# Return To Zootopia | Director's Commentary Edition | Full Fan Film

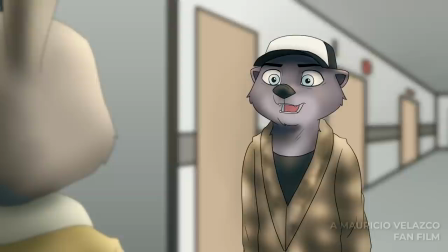5435s
So, I really wanted to have that in this film because it feels like it really pumps you up. Kind of like the music in The Dark Knight or whatever Batman movie.
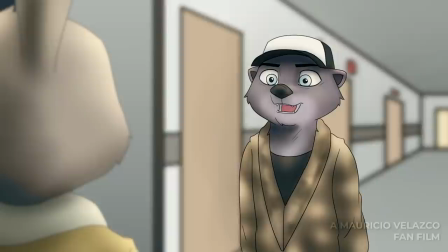5443s
It has, like, the dun-dun-dun-dun-dun-dun, you know? I wanted that to have.
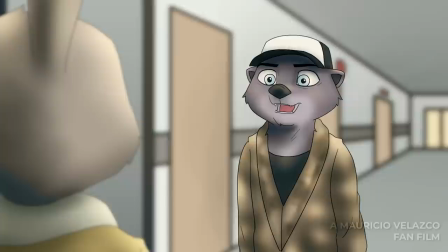5446s
I wanted this film to have it because it feels like the drama is kind of building because of the music.
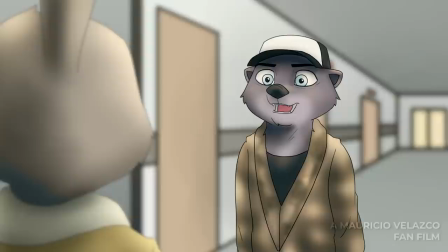5454s He's going to kill the homeless tonight. Why? This is all terrible.
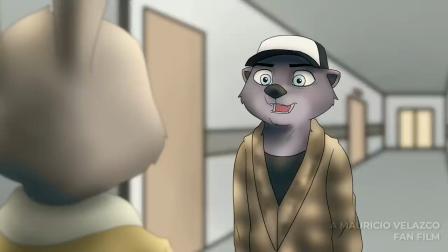5460s No one knows for sure. All I know is that Mrs. Shell is weak. She's a huge target.
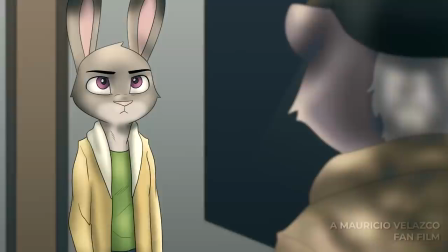5466s Yeah.
She needs to be so Blanston wants to protect Mrs. Shell because it's essentially his fault
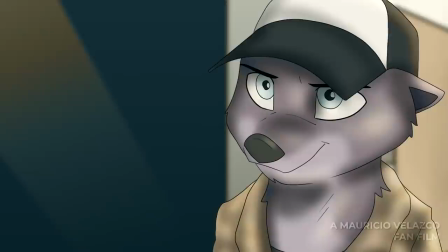5472s
that Mrs. Shell got hurt because Mrs. Shell divulged all the information to Blanston.
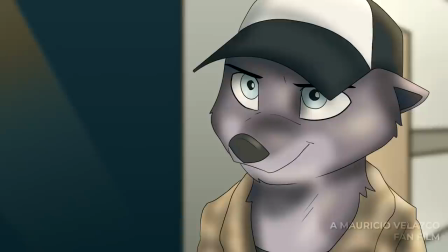5478s
And she got hurt because of that, and he wishes he could protect her.
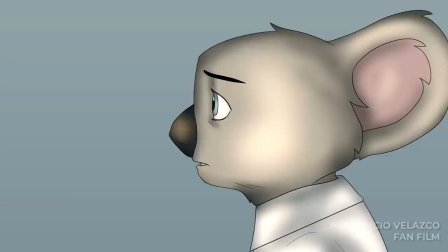5483s
And he feels bad. So now, you know, it's Judy's job to stop Miles while Blanston
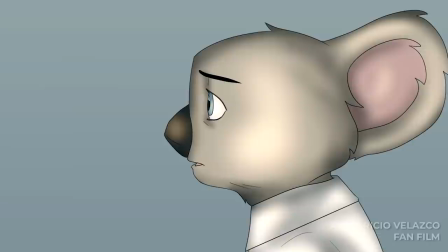5489s
feels like he has a responsibility to Mrs. Shell because she essentially got hurt because of him.
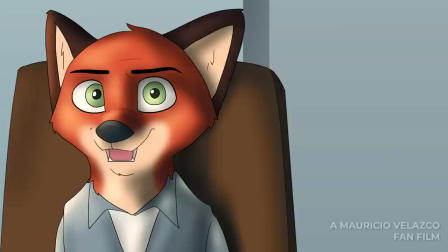5494s
Because she was, you know, she gave the information to him. Because again, he's from the ZI6, so.
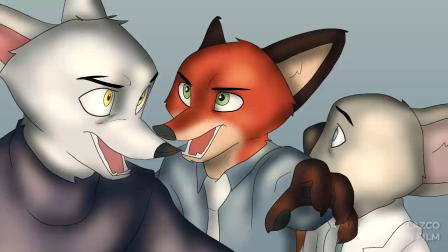5502s
Now, this thing where doctors or psychiatrists, whatever, can actually divulge information to the police to a certain extent, that is actually a thing in certain countries.
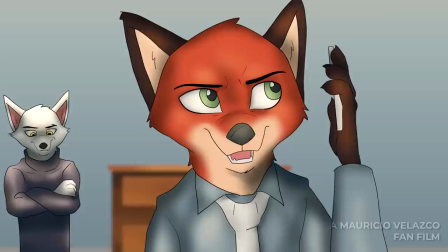5513s
I think in certain other countries, you just, it's impossible. You can't divulge information. And if you do, like, you're screwed.
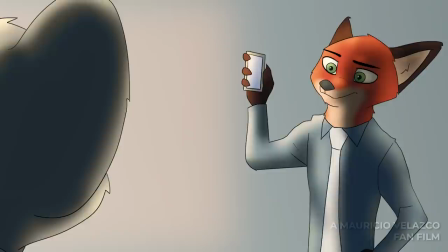5520s
Like, your license is gone. But in certain countries, if it's really extreme, then you can.
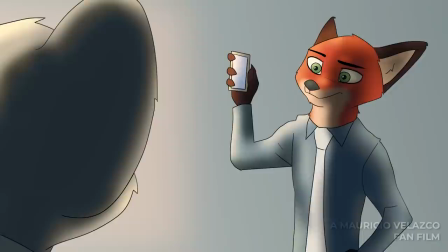5526s
So that's kind of like what, I guess, Zootopia adopts. And so I just decided that was a thing.
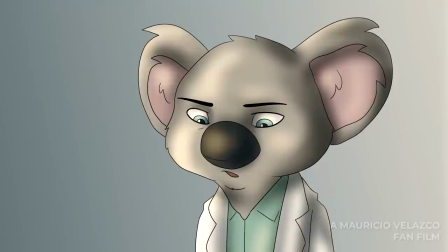5533s
Again, Zootopia is like this international feeling thing. It's not necessarily United States. It's not necessarily United Kingdom.
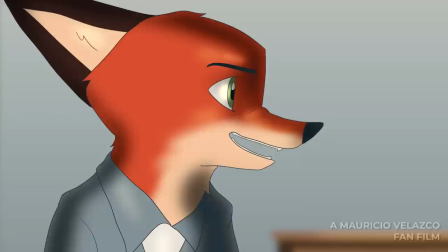5539s
So it's kind of like this mixed thing. And so that gives me leeway for laws, you know.
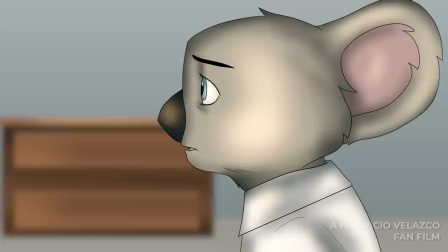5546s There's a threat, and I promise I will stop it.
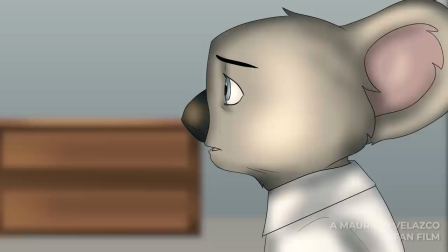5550s
So now your koala boy is going to start divulging everything because he is a total snitch.
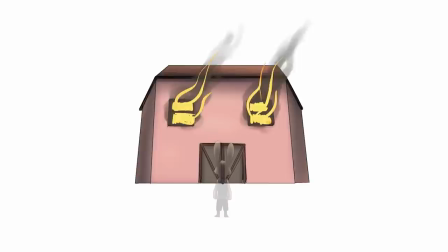5558s
So we get this shot of, you know, the farm, and then it's on fire, and then we get, boom,
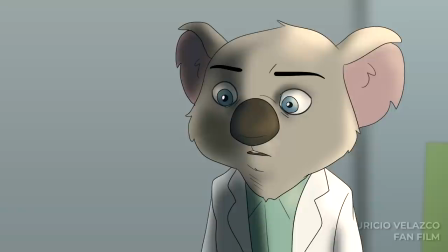5564s
Miles Walker looking at his house or his barn, whatever the hell, on fire.
Why did he change his name to Miles Walker? Through the years, he improved.
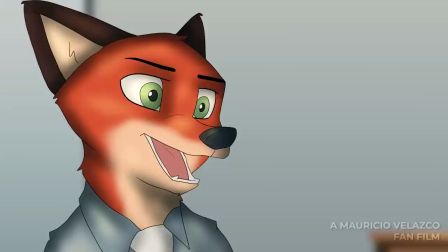5573s
So again, essentially, Liam Margarine essentially died in the hospital, wherever he was, and he was reborn as Miles Walker.
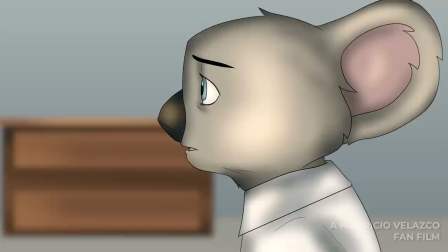5581s
He wanted to remake his life as Miles Walker, but his ideals never changed. So, yeah.
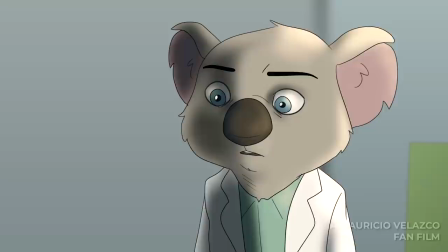5588s Liam Margarine and Miles Walker, two different people. Exactly.
So Liam Margarine and Miles Walker, two different people. And yeah, he thinks the homeless people are a disease. They're pretty much sucking government funds, I guess.
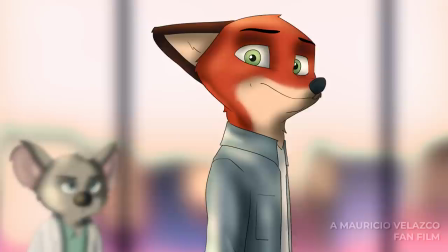5601s
That's what his thinking is. So Nick wants copies, and then Healy is gone.
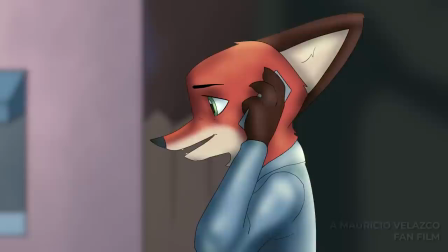5610s
Healy disappears.
Judy, get ready to listen, because I have a lot of info on Walker.
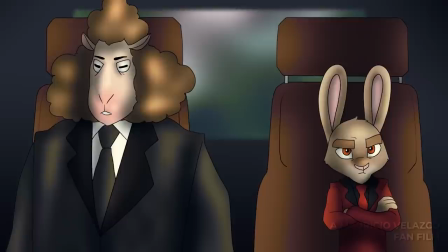5618s
Are you sure you want to do this? So we finally get a scene of Mike and Miles together.
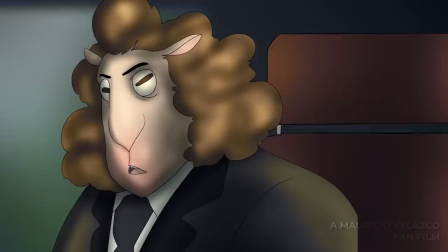5625s
And so, you know, it's raining and it's all sad and depressing, setting the stage essentially for Miles' big plan.
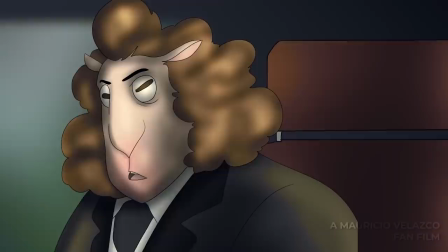5633s We synthesize the flower to a gas.
It's and here they're basically saying their plan.
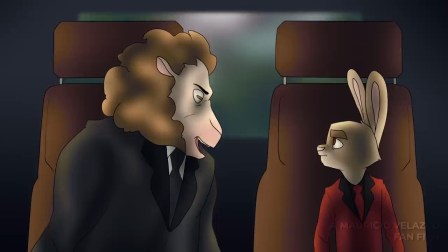5639s
The gas, you know, the Night Howler has been turned into a gas, and now it's going to be like framing the sheep.
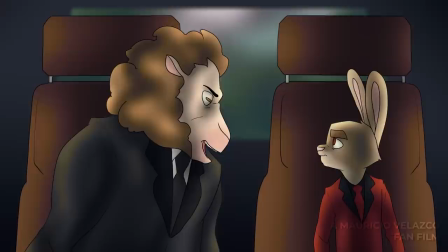5647s
Miles is going to survive the incident, and he's going to be like, oh my god, these sheep attacked all these homeless people.
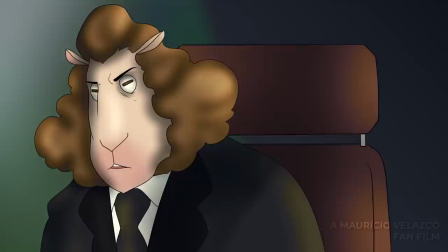5652s
They want to free Bellwether. I don't want anything like this to happen again. we're going to free Bellwether from prison, and then everyone gets what they want. So,
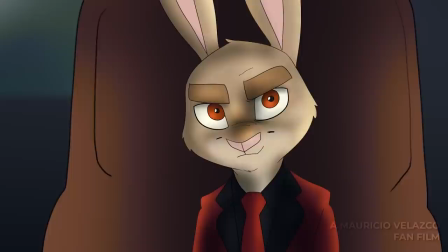5661s
And, yeah, so.
While you're giving your speech, we're going to be filling the room with gas.
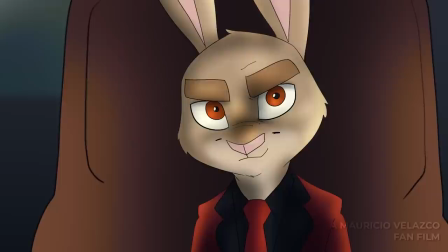5668s You're not letting any reporters inside, so it should be a piece of cake. Exactly.
Here, that's the key. There's going to be no reporters inside, so there's going to be no proof that Miles actually is the bad guy,
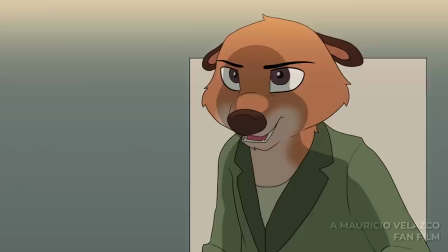5679s
which is why he decides to spout off his villain monologue later.